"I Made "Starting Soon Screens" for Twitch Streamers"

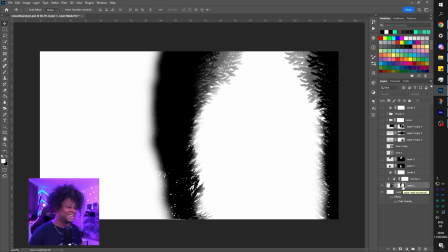8:17 If we look at the mask, this is what it looks like. It took a while, a bunch of different brushes. This is like grass brushes. You can see a couple of them there. And then the rest is just those trees.
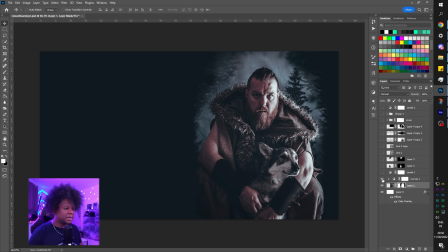8:28 All right, then we add a curve to basically do a little bit of color correction. Basically, I wanted to bring back a little bit of blue just to really match that background color. And then levels to bring up the contrast. The original picture has low contrast, so I wanted to do something about it. Then here I add 2 lines. I want to make sure you guys can see everything I'm showing.
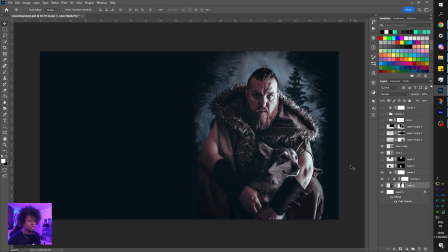8:47 Let me not block this with my face. I still wanted to keep it low contrast because this feels like a movie poster or something like very serious. And so I added those 2 lines just to block out where I would put kind of like the title and stuff.
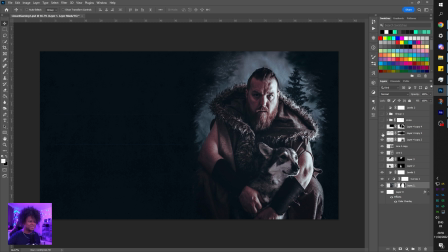9:00 I ended up adding some overall grungy textures. One that is kind of low contrast, low opacity, one high opacity. Then I added some snow behind him. And here I have a full folder. Like I wanted to do this, but then I remembered, hey, I want it to be animated.
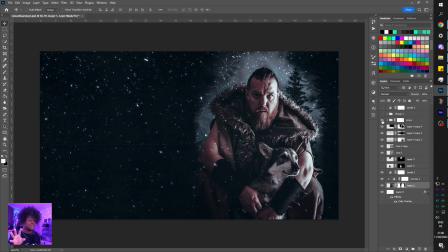9:17 So there's no point of me putting that. If this was static, it would have looked cool, but it's not. And then here I have the text, and the text is basically something that I kind of had to learn how to create this type of text. I wanted it to be kind of medieval. I wanted it to feel like a movie poster, and I wanted it to look pretty good.
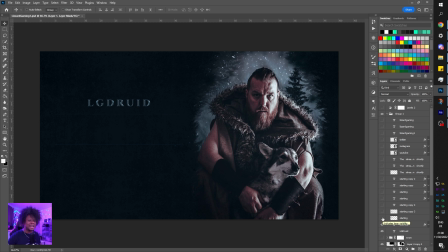9:34 Not necessarily like photorealistic, but at least kind of 3D without using any 3D software. So I added all of those layers to make that happen. And as you can see, the starting soon screen here, I'm adding like every little shadow, every little highlight is 1 layer per layer, right?
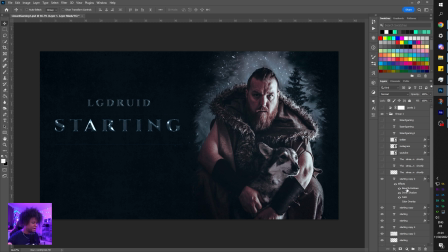9:51 And I mostly did this, by the way, by using the bevel and emboss effect in Photoshop.
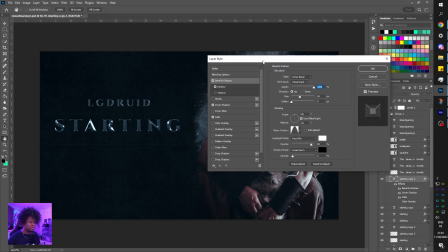9:56 So this was done 100% in Photoshop, right? So this is what we're working with here.
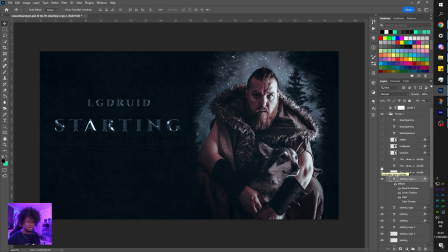10:03 There you go. But I didn't mess that up. And then I added a little message so it would really feel like movie poster like. And then the socials at the bottom, boom, boom, boom. And there you go. It's that simple. In the end,
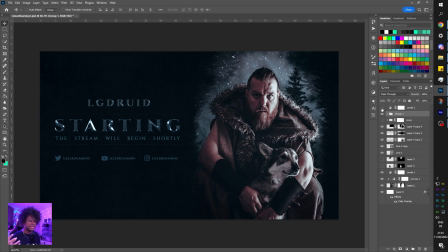10:16 I added an extra levels adjustment layer just to blend everything in together to add one last shot of contrast.
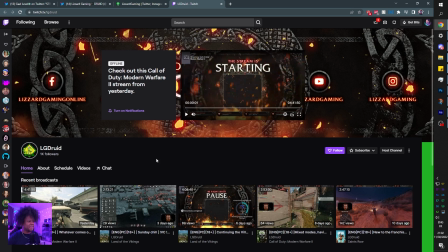10:25 And it turns out that this is really on brand because when we go to their channel, we can find this kind of Viking-ish,
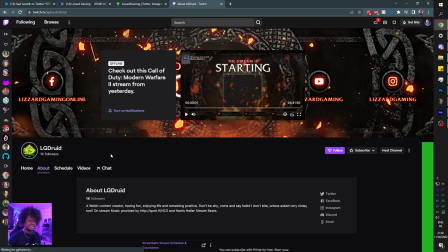10:33 medieval-ish type of design. So I think it's gonna fit perfectly.
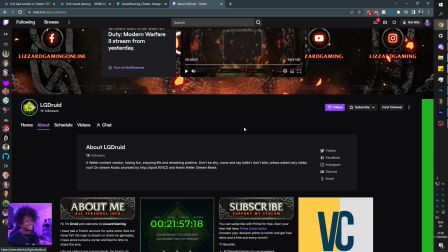10:37 Again, I went into every social just to make sure that I know which platforms are important.
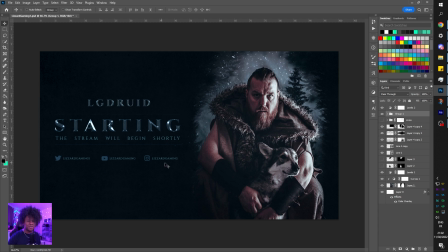10:42 Also to check out that the social media handles are correct. Now let's take a look at how I animated it.
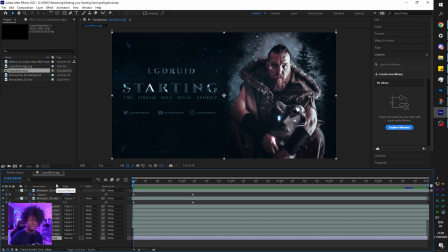10:47 Since the design was already pretty clean, I didn't want to make it too much. So what I just added is a little bit of snow, way less than what I added in Photoshop basically. And this is what it looks like. It's multiple layers of snow.
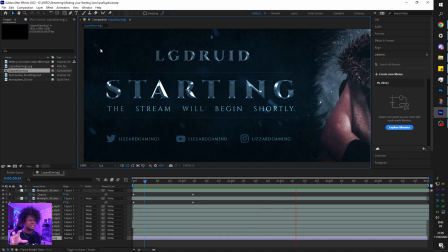11:03 And if you look closer over the text, there's a little bit of smoke going in and out. Again, this actually loops perfectly into itself, so people watching it shouldn't easily, it's not gonna jump back to the beginning, it's just gonna loop in. Let's see the final result.
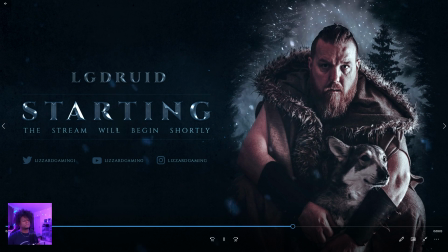Wait, hold up. Okay, I have one frame where the snow actually turns off, but I'm gonna fix that when I send it to you.
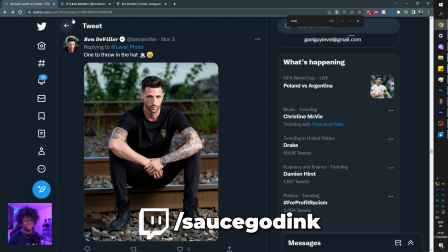11:35 All right, let's check out the next one. Next one is from this guy right here, which if we go to the bio, it says model, actor, musician. Probably one of the most professional pictures that we have. So I picked it, but it's difficult when you have a high quality picture like that to just, throw in a couple of things together to make it look still professional.
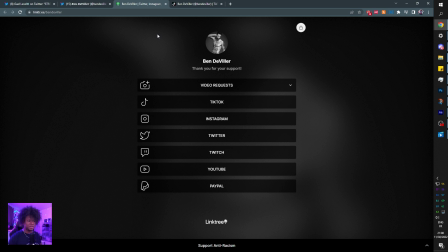11:54 I checked the link tree to figure out which platforms were the main platforms, basically the ones where there's the most followers.
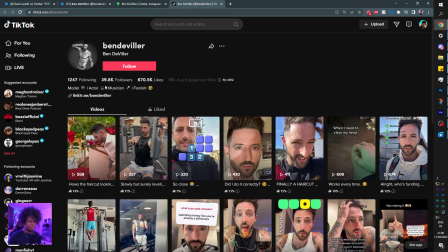12:00 And apparently TikTok was the most followed one, 39.8K.
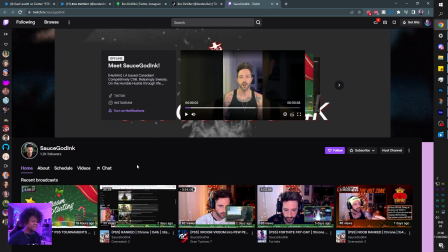12:04 But of course, we're making the starting soon screen for Twitch, and we can see that it's not that customized, so it was kind of hard.
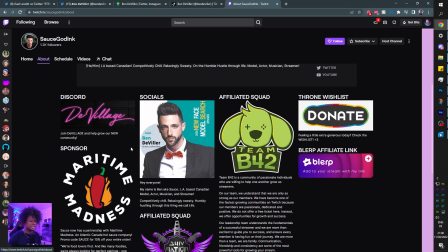12:10 I couldn't find any color scheme or any graphic design style, so I had to just completely improvise basically.
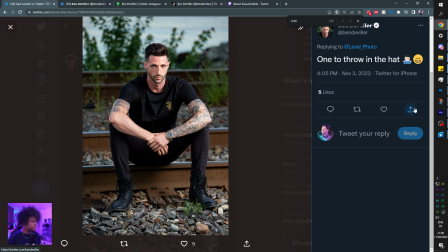12:18 So again, we are working with a portrait picture, so we have to size it up and find out what to do.
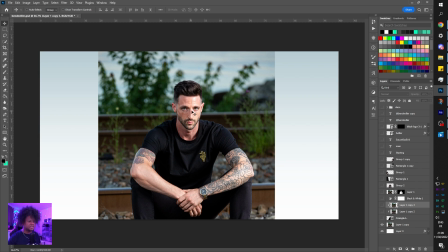12:23 Basically, I decided to put it in the middle here.